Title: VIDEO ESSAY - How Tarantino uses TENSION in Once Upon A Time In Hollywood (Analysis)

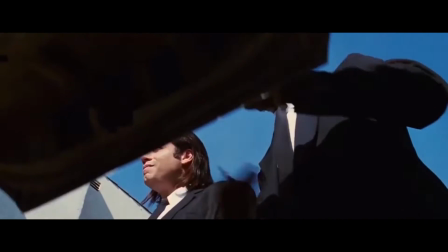[0:03]
Quentin Tarantino is a director never lacking in style, ambition, vision, and of course, violence.
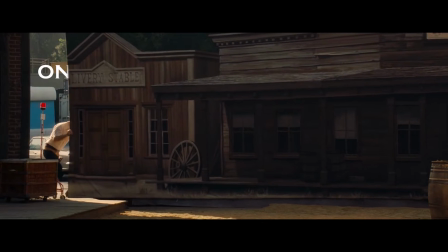[0:10]
Once Upon a Time in Hollywood comes at a very interesting time in his career.
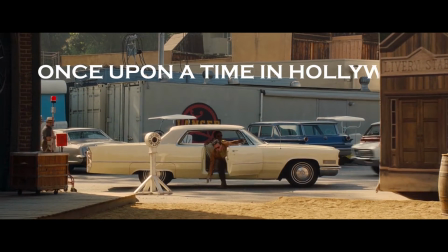[0:15]
Tarantino has always made his plans to retire after his tenth film very public, and this makes Once Upon a Time in Hollywood his penultimate film.
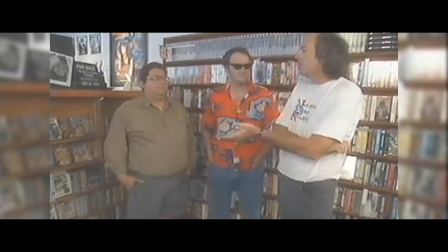[0:23]
Growing up, he dropped out of drama school and started working in his local video archives. Here, he developed a love for old films, especially old foreign films, which greatly influenced his style of filmmaking.
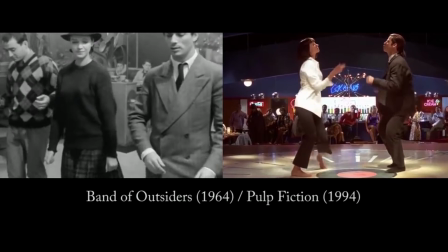[0:35]
He taught himself the art of directing through this process of watching old videos from the archives,
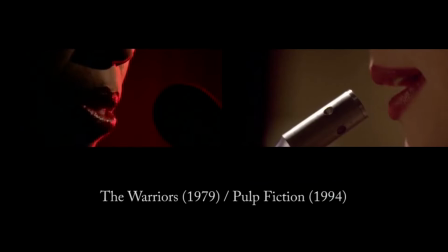[0:41]
eventually premiering his first film Reservoir Dogs at Sundance Festival.
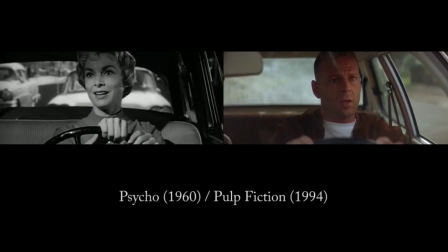[0:45]
Throughout all of his nine films, you can see the influence of his love for early cinema in his style,
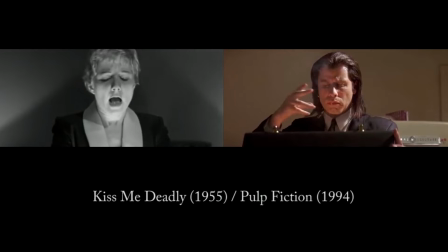[0:51]
his insistence in shooting on celluloid, and his disenchantment with the digital manipulation of cinema.
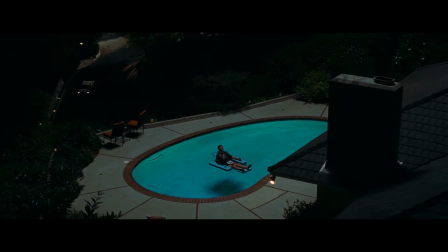[0:56]
Today I want to talk about how effectively Tarantino uses a build-up of tension as a narrative tool in Once Upon a Time in Hollywood to crescendo with a sudden,
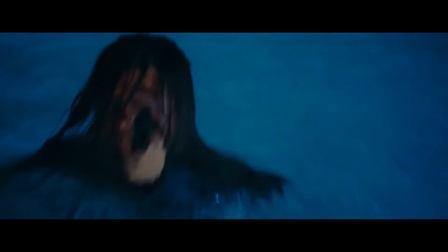[1:05]
and very violent, release. Welcome to the Film Essay.
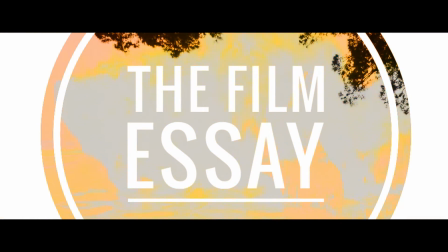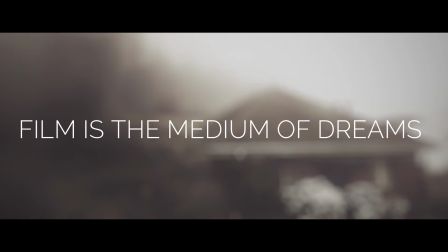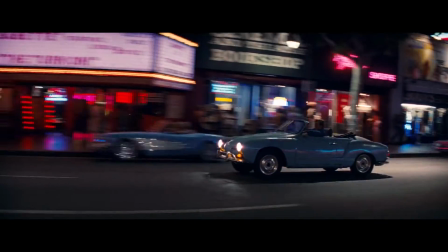[1:20]
Once Upon a Time in Hollywood is a complex look back at the tumultuous end of the 60s in Hollywood,
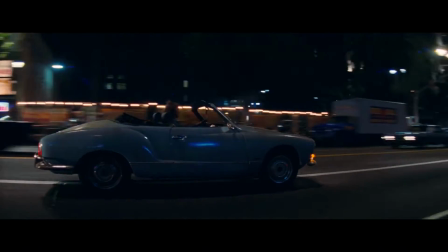[1:26]
capturing the film business's rapid modernisation and the end of the hippie movement in the infamous Manson Murders.
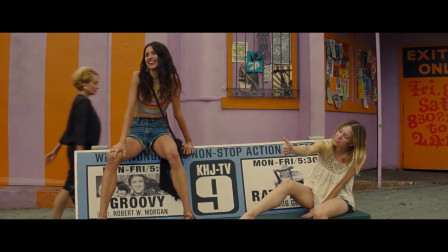[1:32]
One of the most effective tools Tarantino utilises in this film is a slow and gradual build of tension.
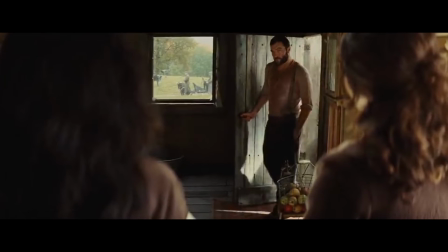[1:39]
He uses a similar technique in a lot of his films, like the opening scene of Inglorious Bastards or the end scene of Django.
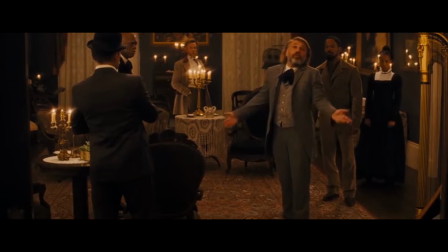[1:46]
In both these instances there are long periods of conversation as the stakes are gradually raised.
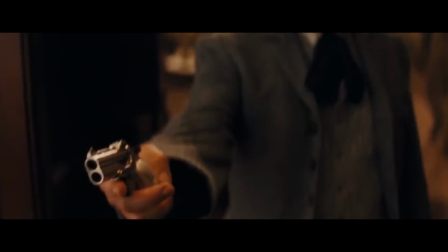[1:51]
This leads us to expect a release of tension and makes the eventual fight scenes all the more satisfying.
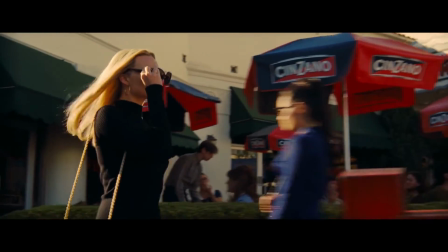[1:57]
As Kevin Maher writes for The Times,
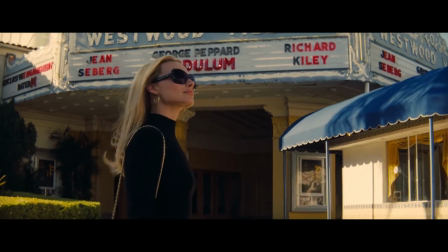[2:00]
the plot of Once Upon a Time in Hollywood is a tapestry template that drops in characters like shining beads and watches the story weave slowly around them.
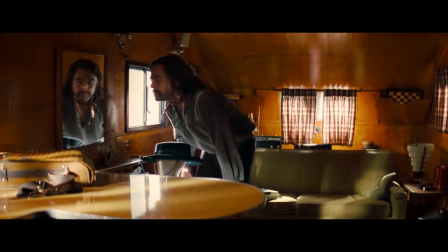[2:09]
The characters introduced have a wide variety of motives, but with some there is an air of infamy.
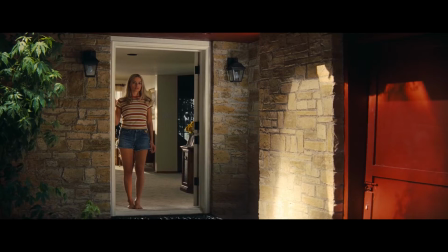[2:16]
For example, Charles Manson appears early on in the film, but the story doesn't instantly resolve his presence and lets it ferment.
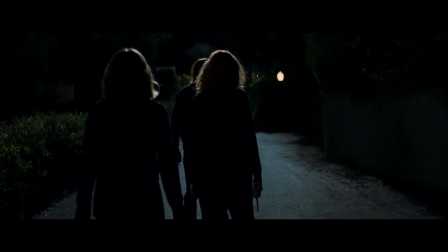[2:23]
By the end there are a plethora of characters introduced with varying motives.
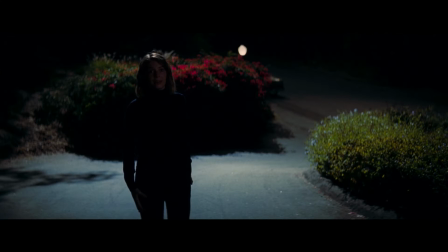[2:28]
We wait for the crescendo, expecting it to occur, knowing this radical mix of people introduced through the narrative needs to be resolved.
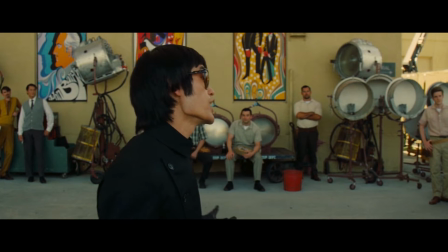[2:38]
Added to this, there are many scenes where we expect bad things to happen, but the scenes are cut short.
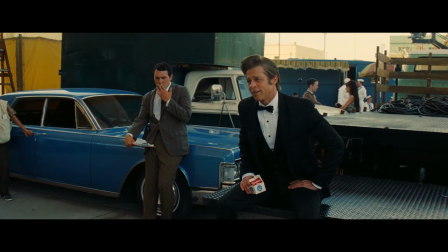[2:44]
As viewers we want a resolution to the tension, whilst also wanting to see the scenes play out. For example, early on there is a fight scene between Bruce Lee and Cliff Booth.
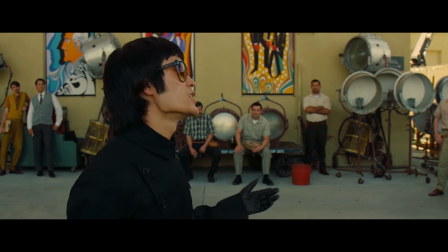[2:54]
The two size each other up beforehand with aggressive dialogue, building a sense of anticipation in the viewer.
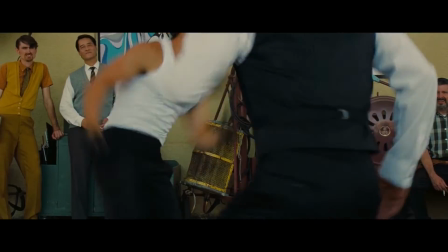[3:00]
We see Bruce take Cliff down first, then Cliff adapt to punish Bruce's overconfidence.
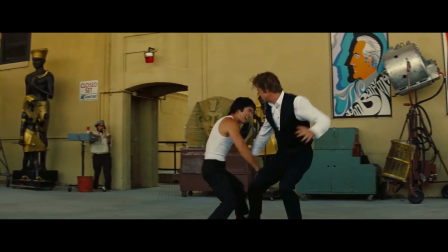[3:05]
Then the two start a proper fight, both adapting to each other's styles before they are interrupted.
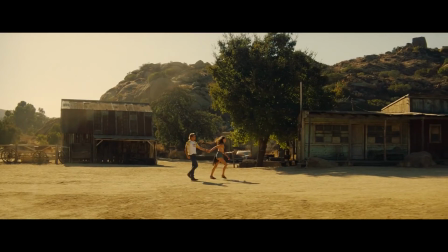[3:11]
Another example of this is when Cliff drives Pussycat back to Span Ranch.
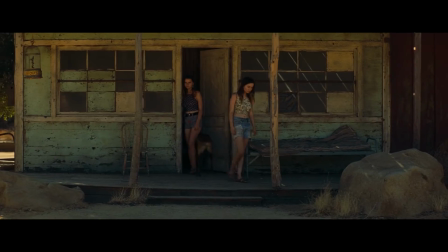[3:15]
He suspects the hippies living there, who we later discover are the Manson family, might be taking advantage of George, the ranch owner.
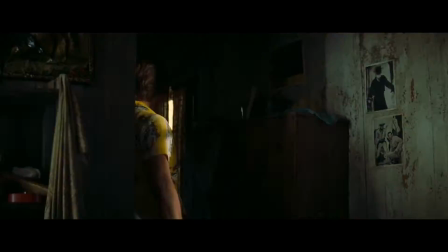[3:23]
This is a long scene. At first he is welcomed by the hippies living there before noticing the unnerving elements of the group, especially those staring at him.
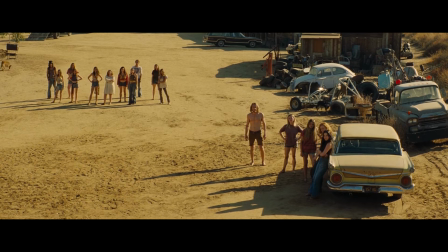[3:31]
As he goes to investigate the house, a crowd gathers behind him and we expect to see George dead and a fight to ensue.
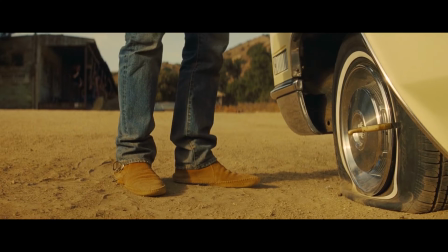[3:38]
The tension is released when we find out George is still alive, but rekindled when we see Cliff's car has been punctured by Clem, one of the hippies.
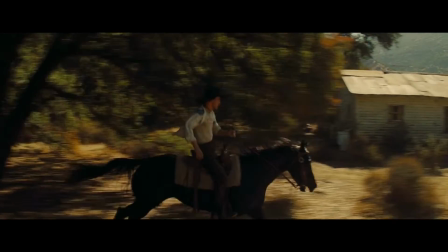[3:46]
As Cliff beats Clem, Tex is summoned by one of the girls. The camera follows the girl on the horse as she rides out to tell Tex.
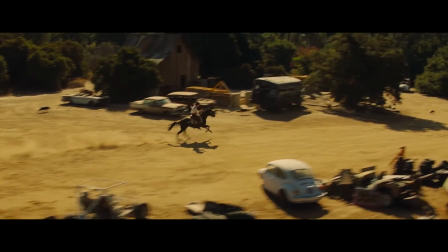[3:54]
The camera then follows Tex as he rides back, the music growing in intensity and the camera shaking in anticipation.
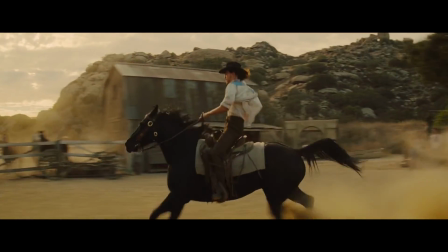[4:01]
This builds and we expect a crescendo before it is revealed that Cliff has already left.
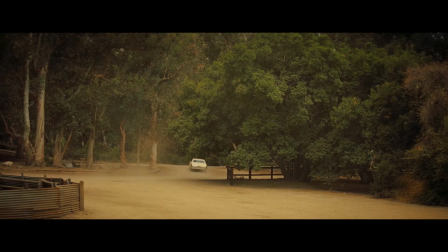[4:08]
This is what makes the ending so satisfying.
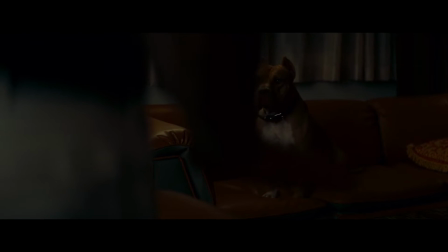[4:12]
We've wanted to see Cliff stunt work throughout the film, and many times we've expected tension to be released or characters to clash.
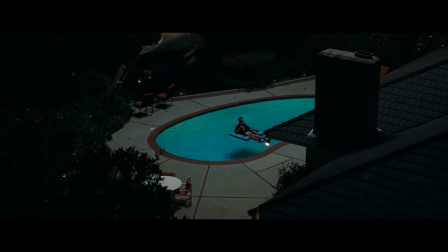[4:19]
Throughout the film there have been ominous cars in the background, or shots that make it look like people are being followed.
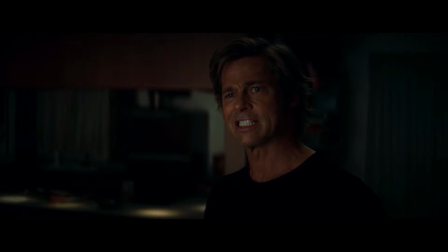[4:25]
We've been waiting for something to happen, some climax to the story. This is given to us all in a five minute intense and gory fight scene,
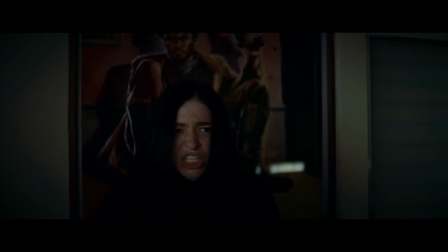[4:33]
a sudden and explosive release that satisfies all we've come to expect from a Tarantino film.
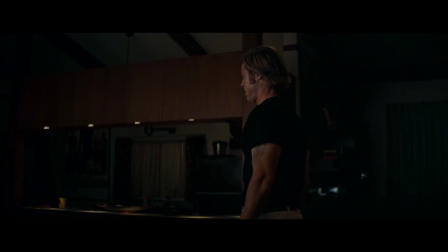[4:40]
Essentially, Once Upon a Time in Hollywood is an expansion of the end of Django or the opening scene of Inglorious Bastards,
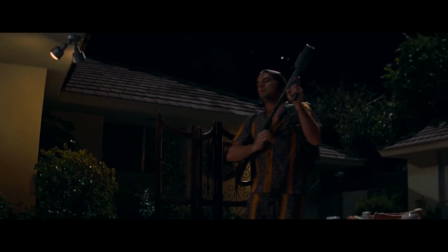[4:46]
a narrative that grows in tension through character introduction and clever dialogue,
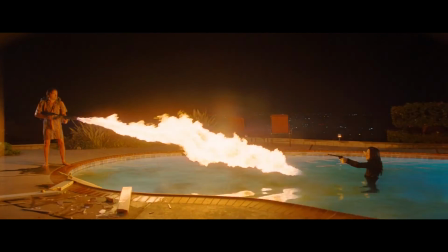[4:51]
building the pressure and the viewers expectation and leading to an ending that can only be described as a catharsis.